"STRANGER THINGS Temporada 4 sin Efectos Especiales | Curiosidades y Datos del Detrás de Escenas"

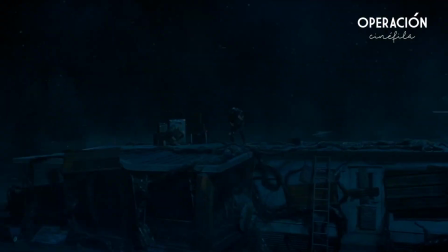0s
La temporada 4 de Stranger Things ha culminado,
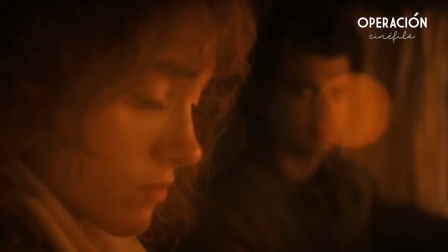3s
pero ¿acaso no te has preguntado cómo hicieron a Vecna o cómo rompieron los huesos de los personajes?
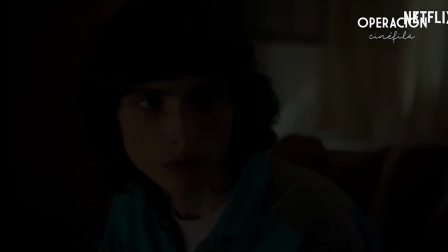9s
¿O sabías que uno de los actores jamás estuvo en el set?
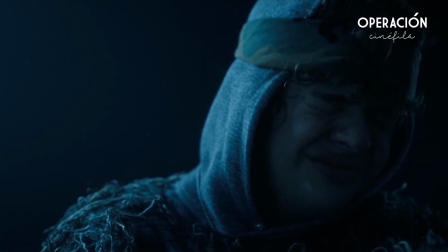12s
Después de hacernos llorar y emocionarnos como ya nos tienen acostumbrados, hoy te mostramos todos los secretos que hay detrás de esta temporada.
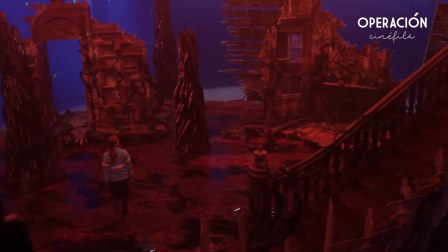21s
Así que prepara tus palomitas y ponte cómodo.
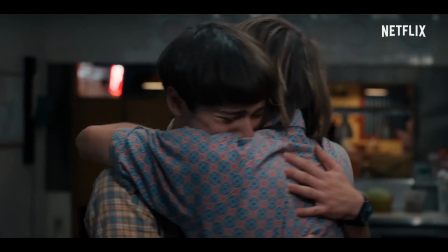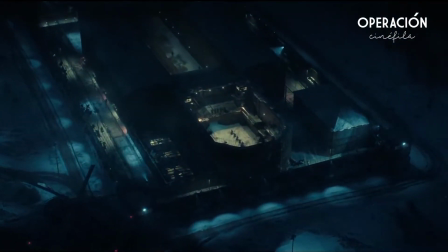33s
Número 1 El set en el que el equipo de producción puso mucho énfasis fue en el foso del demogorgón,
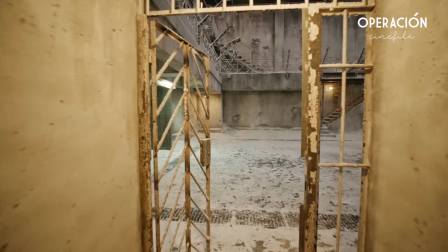39s
construyendo una arena con un decorado muy épico, que nos recuerda a una especie de arena de gladiadores,
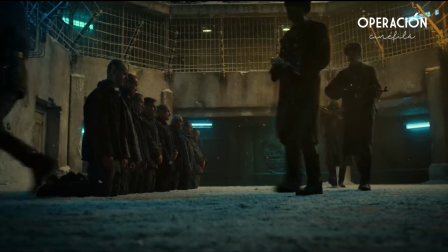45s
teniendo como reto justificar un espacio que tiene estas dimensiones excesivas.
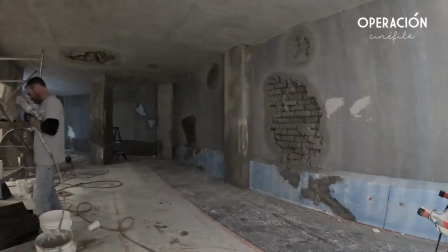50s
Además, esta cuenta con una especie de zona exterior de pasarela que es increíblemente tenebrosa,
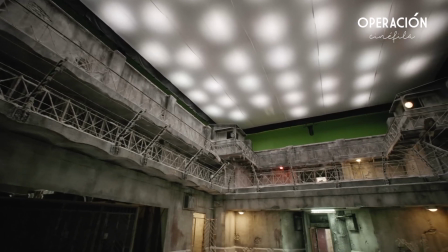57s
de metal oxidado, con antiguos muros de ladrío y yeso.
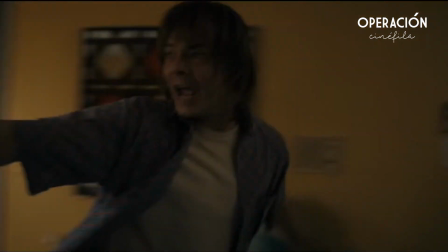62s
Número 2 La escena del tiroteo que destruyó cada centímetro de la casa se filmó en una sola toma. Sean Levy, el director del episodio 4, se vio obligado a hacerlo todo en una sola toma.
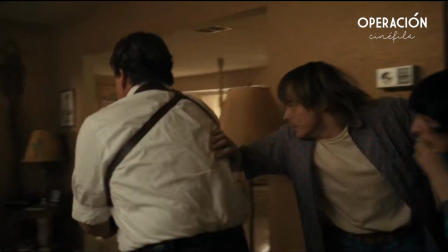75s
Contó que era la escena más desafiante y gratificante que jamás había dirigido en toda su vida.
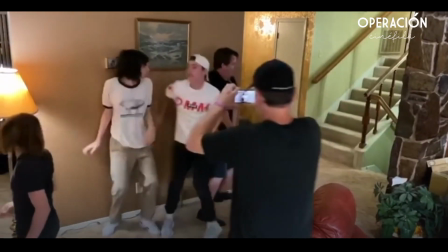81s
Los actores y la producción tenían que estar muy concentrados durante esta escena porque solo tuvieron tiempo para realizar un ensayo.
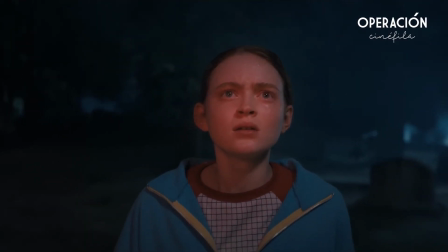90s
Número 3 Uno de los sets más importantes en esta temporada fue la guarida de la mente de Vecna en el mundo al revés.
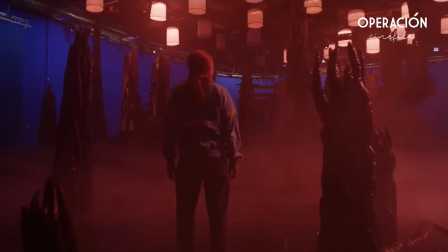98s
¿Cómo lo crearon exactamente?
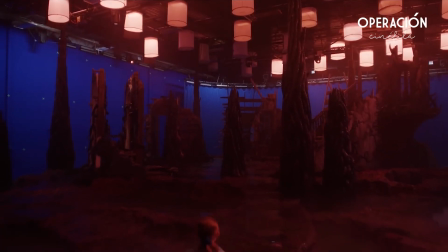99s
Este set fue creado en un estudio y se podría decir que en un 50% fue real y la otra parte se encargó el equipo de BFX,
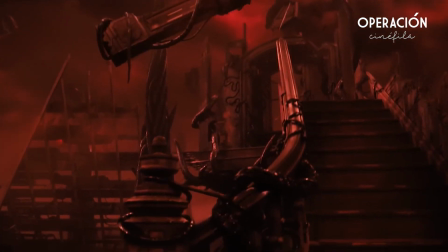108s
sobre todo el cielo, que era la parte que tenía un fondo azul. Los creadores de Stranger Things siempre han tratado de combinar entornos reales construidos con elementos digitales.
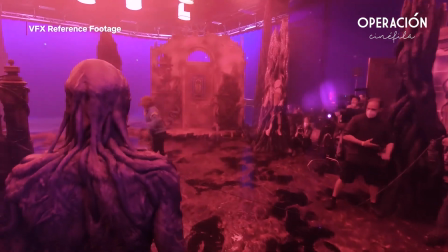118s
Esto para ellos es de mucha importancia, porque ayudaban a sus actores a que se puedan desarrollar cómodamente en sus papeles dentro de un entorno creíble.
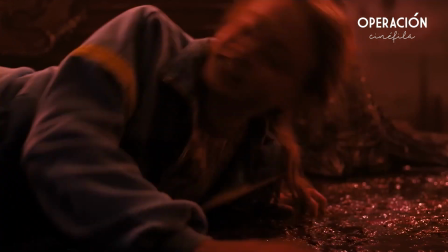127s
Para Sadie Singh esto resultó muy impresionante,
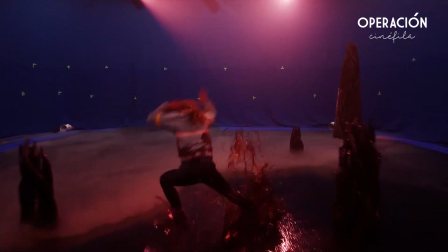130s
incluso tuvo que caminar con mucho cuidado por el set debido a que este estaba muy resbaladizo por el piso ensangrentado.
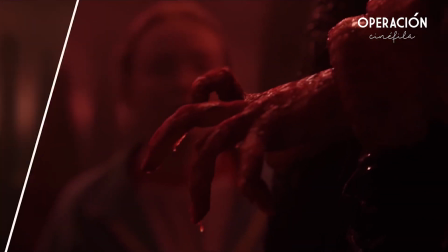137s
Los cadáveres que estaban atados por Vecna fueron creados con muñecos reales y estuvieron embarrados con glicerina para dar un resultado como si
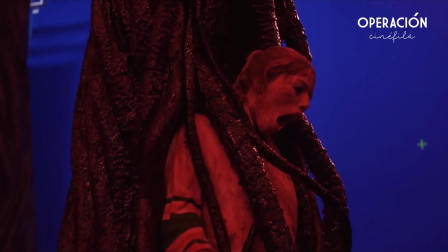145s
estuvieran ensangrentados. y en postproducción adelgazaban el rostro y hundían los ojos para crear una sensación más real y aterradora.
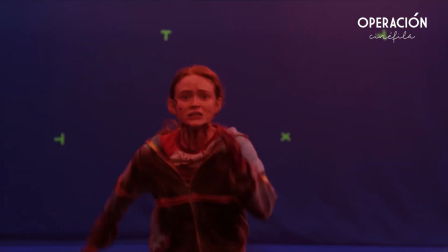154s
La combinación de efectos visuales y cosas prácticas hacen que este mundo se vea fantástico.
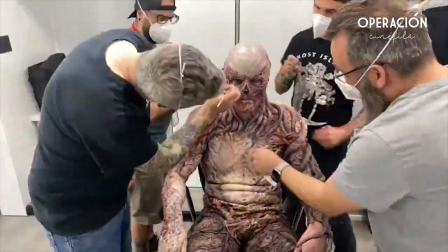161s
Número 4 El actor Jimmy Campbell se sometía a 7 horas de caracterización antes de grabar sus escenas.
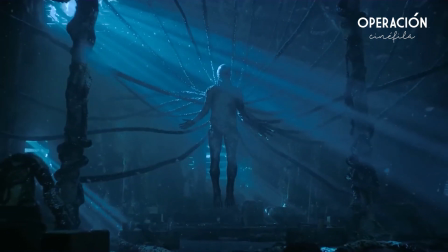168s
Una de las tareas más complicadas para la producción de Stranger Things fue lograr que el actor adoptara el aspecto de Vecna, pues de acuerdo con sus creadores, este villano fue creado por un 90% de efectos, divididos en pecho, espalda y cabeza.
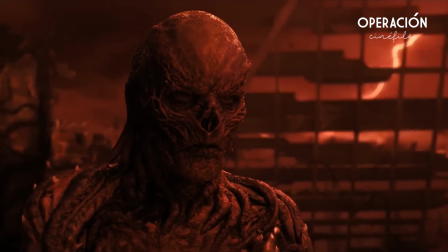183s
El personal de utilería necesitó 18 moldes de todas las piezas por separado, para crear la transformación con los prostéticos,
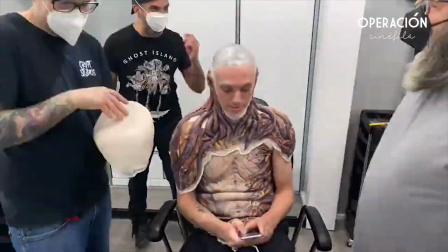190s
la cual se realizaba en 7 horas, y para darle ese aspecto viscoso, le aplicaban lubricante en todo el cuerpo.
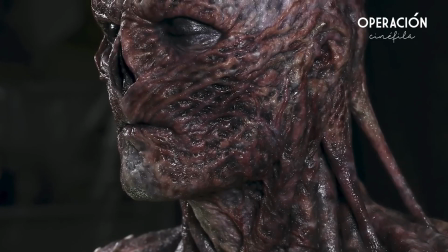197s
El actor precisó que en un inicio tardaban 8 horas, pero lograron reducir el tiempo.
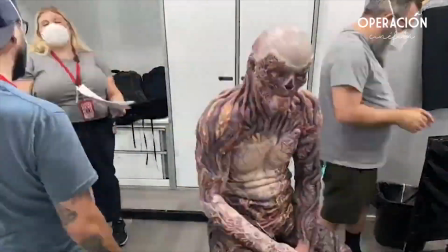202s
Indicó que había ocasiones en las que se tenía que ir a casa caracterizado
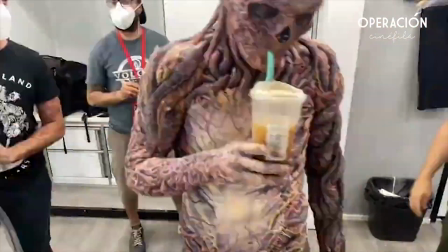206s
Y que ni siquiera podía sentarse cómodamente Una de las cosas que no pudieron hacer con las prótesis Fue quitarle la nariz cada vez que realizaban este
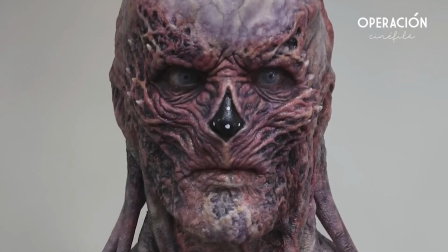215s
proceso Dejaban la nariz de color negro y lo marcaban con algunos puntos blancos
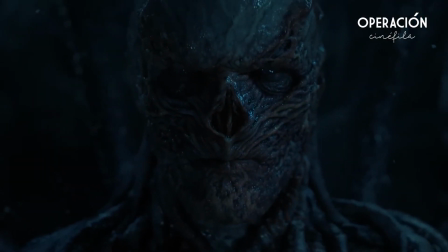220s
Esto para que el equipo de BFX pudiera trabajarlo en animación Así como también las espeluznantes
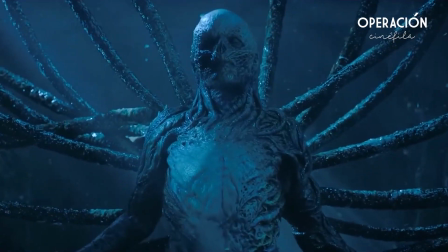226s
enredaderas que salían de la espalda de Beckner Este trabajo de muchas horas estuvo muy bien realizado.
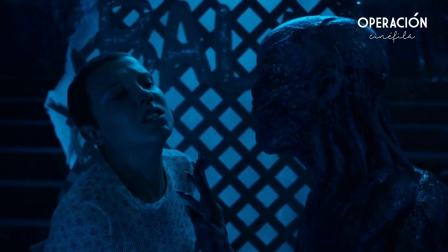233s
Incluso los actores, cada vez que tenían una escena con Vecna, solían estar muy asustados.
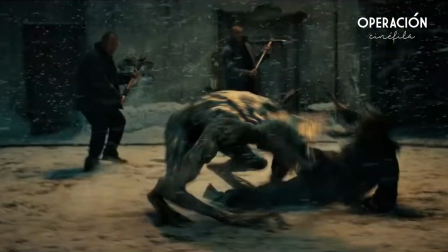240s
Número 5 Los creadores de la serie solo sabían algunas cosas con certeza sobre el demogorgón.